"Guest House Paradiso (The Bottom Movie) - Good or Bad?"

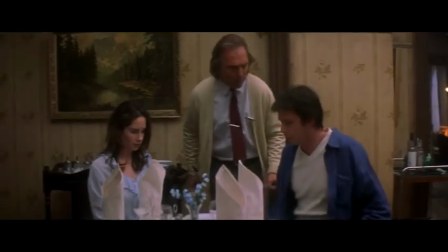Vanilla Fielding just does whatever, and that newlywed couple have no reason to be in this film.
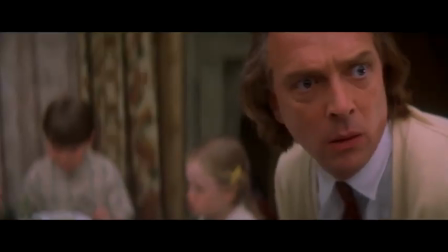Even the characters forget about them.
Who are you? We're Mr. and Mrs.
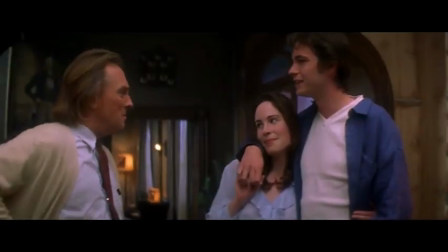Barker. The honeymoon couple. You're still here. Have you been in bed all day? Well, we're newlyweds.
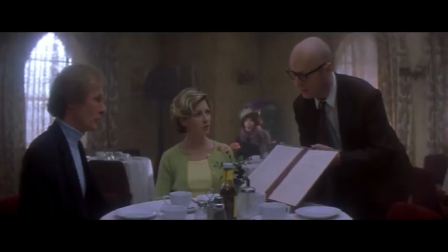Good grief.
The side characters in Guesthouse Paradiso, whilst alright, just end up being forgettable.
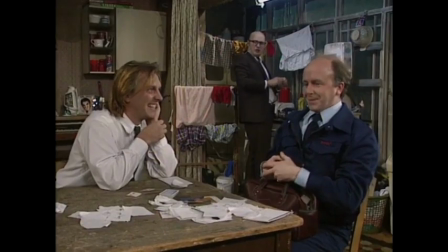And that's weird to say since Bottom had a lot of great side characters. The Gas Man, Dickhead, Spudgun and Hedgehog, Mr. Rottweiler, among others.
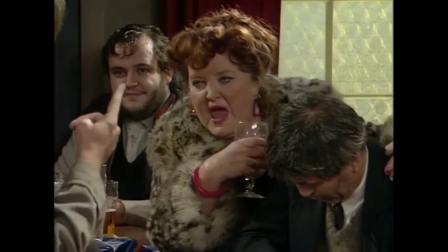I remember the personalities of these characters and what they did. I remember how they interacted with Richie and Eddie.
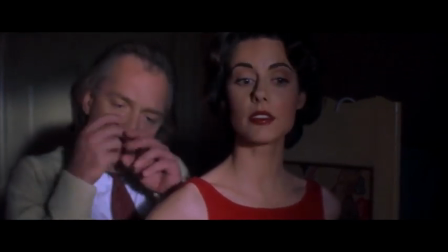I don't remember much about the side characters in Guesthouse Paradiso, other than the fact that they are in the movie and they do things which happen, and that one of them is played by Simon Pegg.
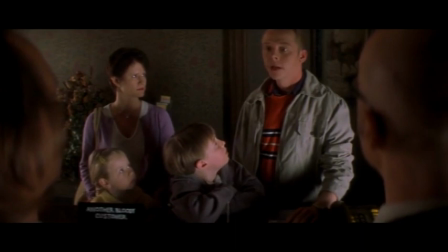Anyways, I've talked enough about the side characters. Are Richie and Eddie still funny? Rik Mayall and Ada Edmonton are once again playing Richie and Eddie.
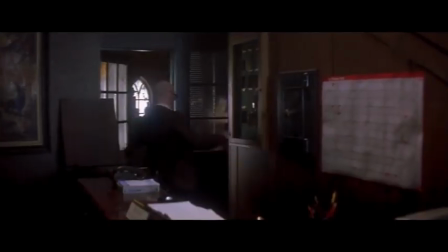Richie is the hotel's manager and Eddie is basically Richie's servant and the hotel's bellboy, doing whatever is needed.
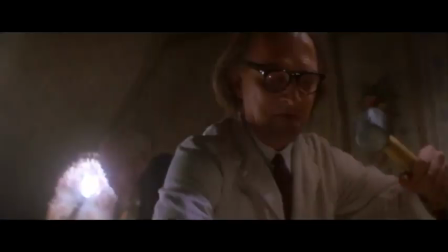Besides the slight changes with their names, there are some other minor differences. Richie and Eddie both don't feel as energetic as their characters in Bottom, which is a shame,
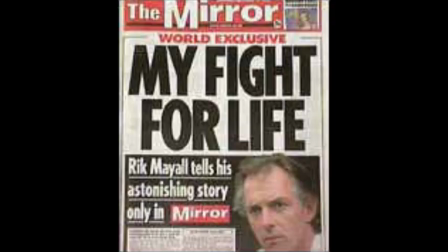but it does make sense since this was made so soon after Rik Mayall's quad bike accident, and so all that high energy wouldn't have been easy for him to do.
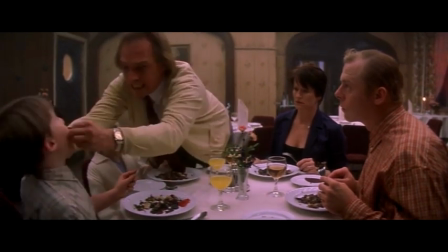Richie also comes across as a lot more fed up and sarcastic when compared to his character in Bottom.
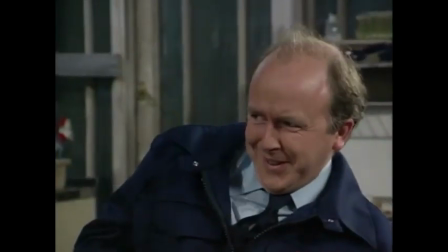Who is more crazy?
And I honestly don't mind this change, and I think this change makes sense.
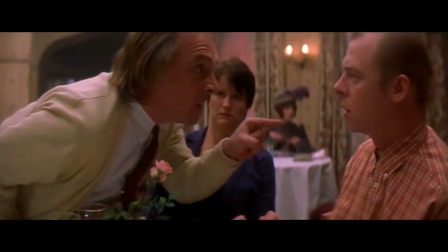If a crazy person like Richie were to be running a hotel, then they probably would be acting this way.
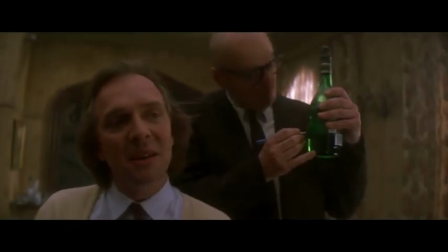Eddie doesn't do much in this film, unfortunately, but he still has some funny moments.
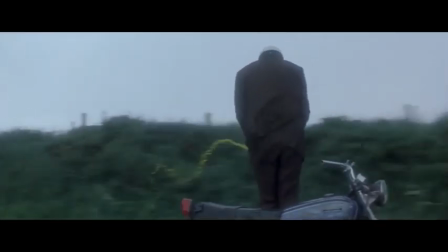His character is still an alcoholic, but he doesn't feel as over the top when compared to his character in Bottom.
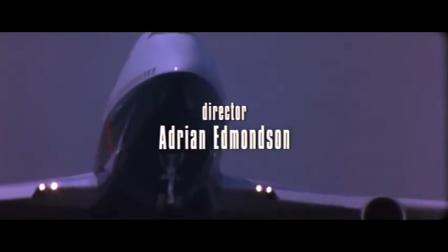It's also interesting that Adrian Edmondson was the one who directed this film, and he actually does a decent job. This has been the only film that Adrian Edmondson has directed, with most of his directing credits being for TV.
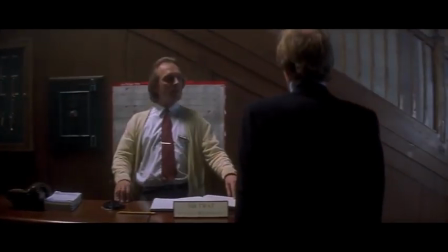Although it isn't perfectly made, the lighting at times can be a bit off, but I'm not sure if this was meant to be intentional, since this is meant to be a crappy hotel.
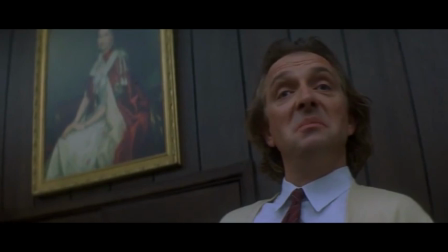The film visually is a lot different to Bottom as well, and the visual style does work well for the film.
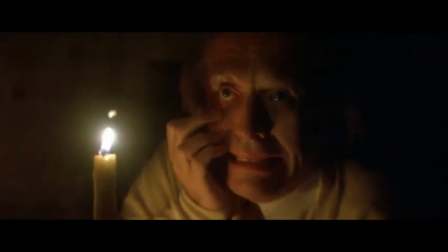But yeah, Rich and Eddie are still funny. There's not as many memorable comedic moments when compared to Bottom, but there's still some good moments of comedy from each character.
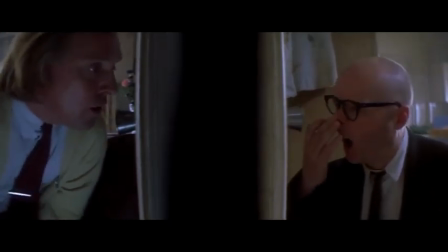Since this is a Bottom movie, we do get a fight between Rich and Eddie, which happens 20 minutes into the film.
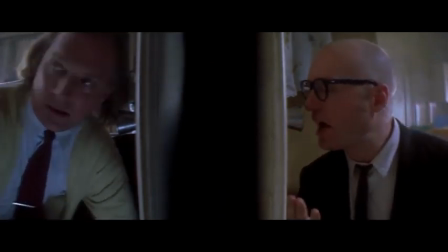Although the film only has one big fight scene between the two, after Rich and Eddie try to serve breakfast due to the lack of a chef, the two get into an argument.
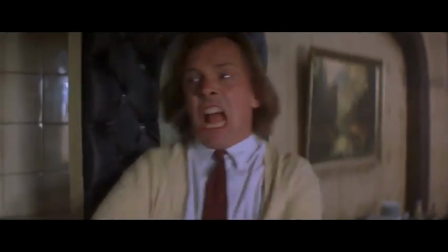This causes them to have a giant fight in the kitchen, and whilst it's a funny fight,
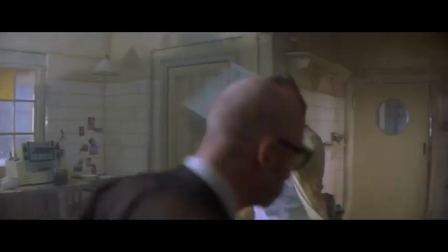I do think that the more cinematic feel of the Bottom fight scene is a bit distracting, and it also affects the pacing of the fight a bit.
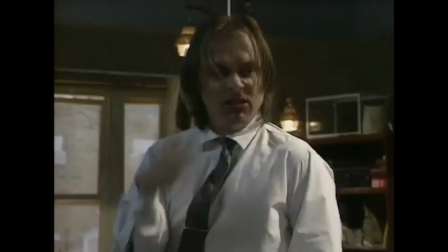The fight scenes in the TV show worked more in my opinion due to the simplicity and because of the execution of the violence.
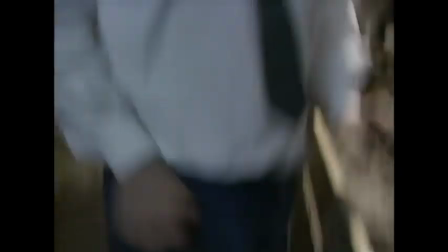I feel like the sound effects in the Guesthouse Paradiso fight scene feel more like your common movie sound effects, and that's not what you want.
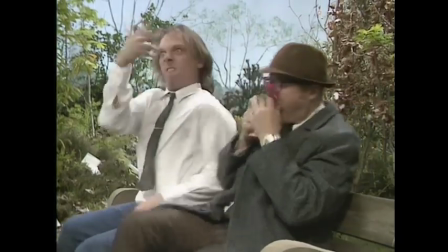The sound effects in the Bottom fight scenes are an integral aspect of the fight scenes. They help make the violence feel a lot more impactful.
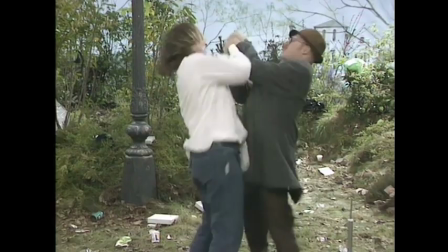If you were to change the sound effects or not have any sound effects, then the violence wouldn't be as funny.
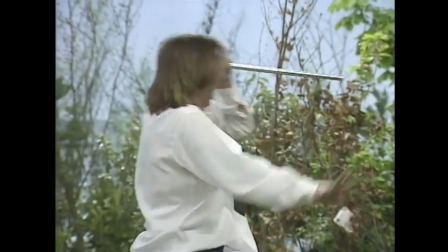Guesthouse Paradiso's fight scene is definitely not bad.
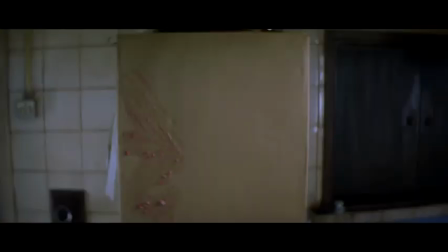It's still funny and there are some good moments of over-the-top violence, but because it has to be more cinematic, it just isn't as memorable as the fight scenes in Bottom.
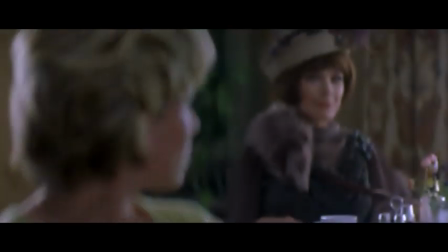And after watching the scene, I actually realised something. I think Rik Mayall has a fridge fetish.
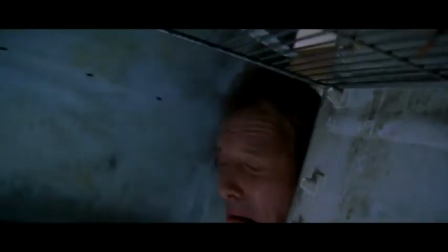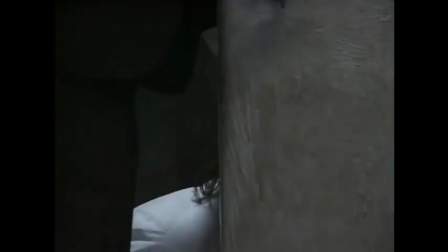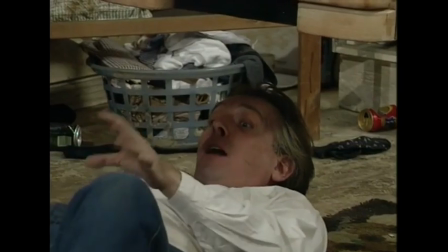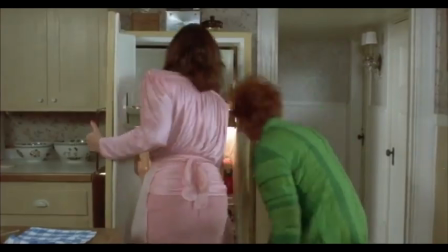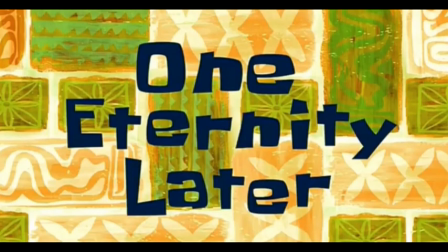One eternity later.
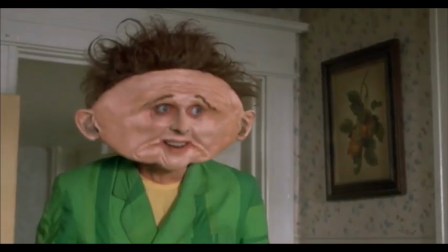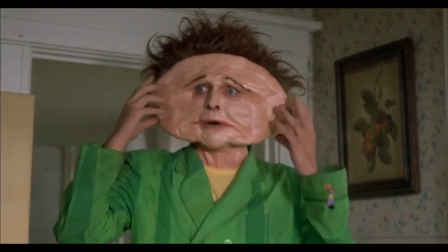My head! The mega bitch squashed my head! The bitch! She squashed my head!
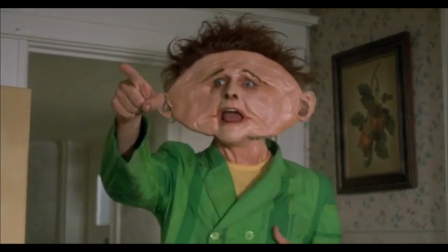The evil one reigns supreme!